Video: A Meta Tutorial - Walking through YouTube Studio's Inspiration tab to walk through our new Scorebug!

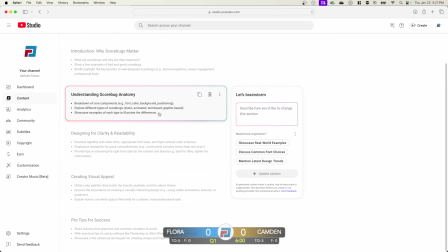In this case, text-based. Obviously, there's some graphics, there's some text.
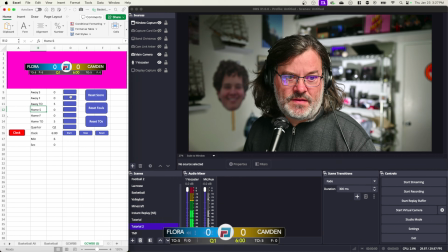If you, yeah, like the only really animation is just adding scores. It doesn't do anything other than change the numbers. Yeah, sometimes if you have a 3-pointer, you could have some sort of animation happening.
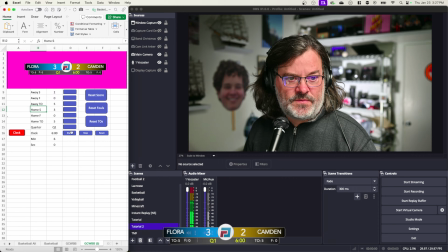In this case, I don't. I might have to program one at some point. But you have enough movement, you know, especially if you have a clock here counting down. Then, yeah, kind of something's always going on the Scorebug,
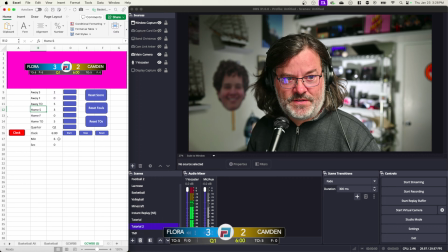but you don't want it to animate too much and distract from the game itself.
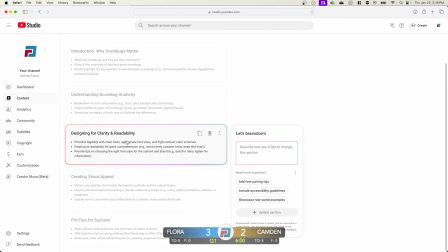All right, design for clarity and readability. Prioritize legibility, clear fonts. So clearly that Avenir font is pretty crisp and easy to read.
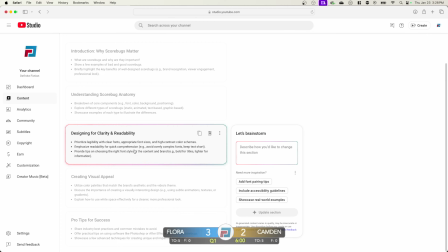Sometimes, you know, a lot of people will be watching a live stream on their phones, and if that's the case, then it might be kind of difficult to read. Having a nice thin font could go kind of either way. You want to definitely minimize the amount of
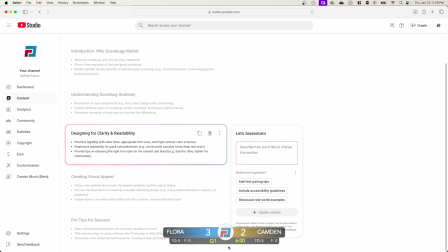graphics that are, or information that's on the Scorebug. You don't want everything to overlap or anything. High contrast color schemes. Yeah, having
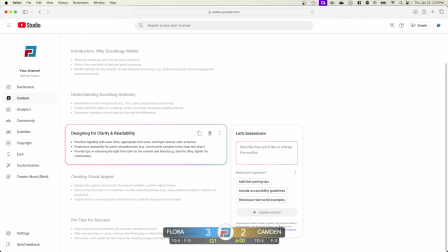if you're gonna have like white numbers lettering, you don't want some like off-white, lighter yellow background color to whatever that element is. And yeah, in this particular Scorebug example, we got plenty of contrast.
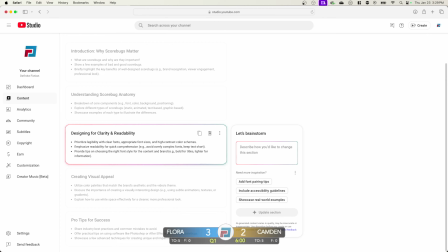Quick comprehension. Yeah, so it's nice, compact Scorebug. Everything is in the same font. Some different sizes of
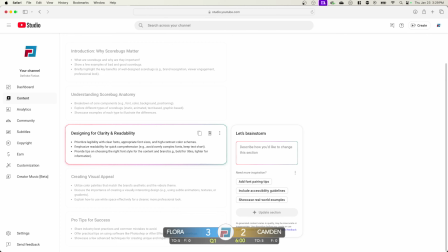text, depending on how important the data is. Obviously, you wouldn't want a small score and then a huge foul count. Let's see. Emphasize reading. Okay. Provide tips on choosing the right font style.
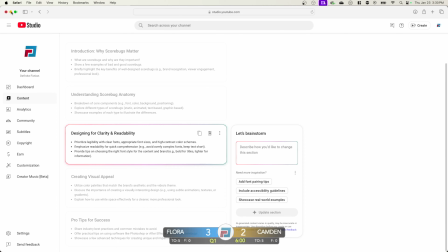So, I mean, in order to do that, you kind of just have to, do a little
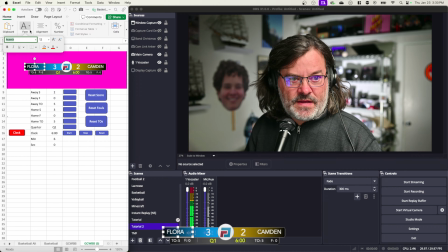trial and error, and kind of just go through different font examples, and a lot of times something like impact. Sometimes impact's really good.
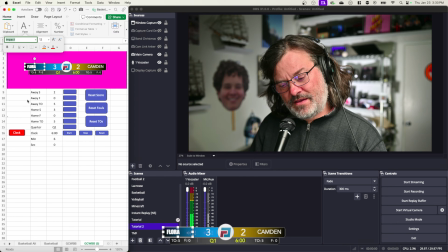In this case, kind of forces all of the letters kind of to be jumbled, a little tougher to distinguish one from the other.
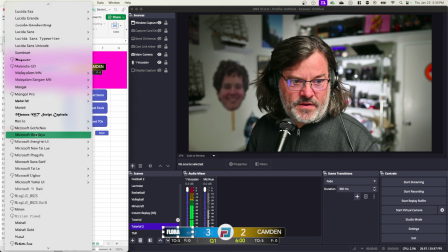But yeah, that's just a matter of looking through and avoiding something.
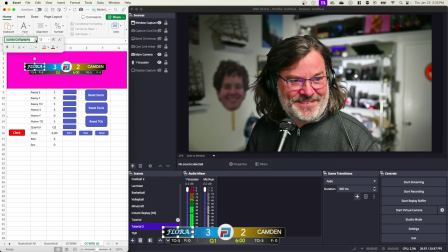Actually, that's easy to read, but avoiding something too weird.
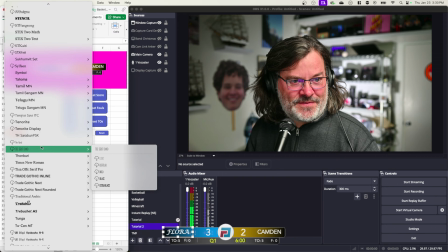For the Premier League Scorebug, I used Source Sans Pro.
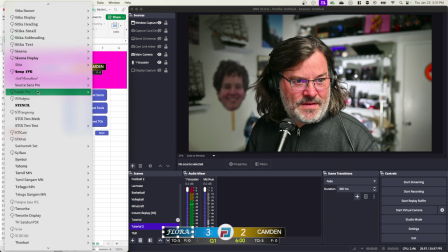Yeah.
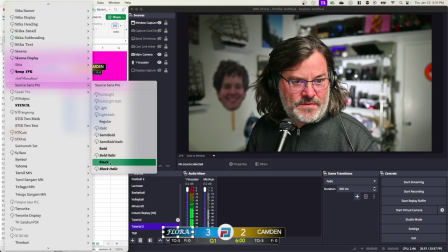Source Sans Pro Black.
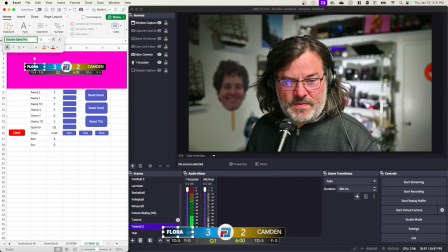Yeah, that's a nice distinctive font. But let me go ahead and Control Z out of that. Okay.
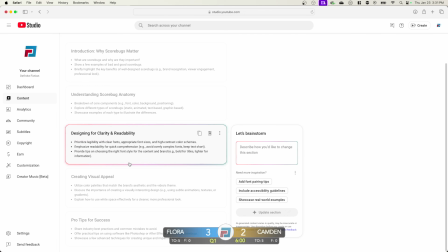Let's go back to this outline. Okay.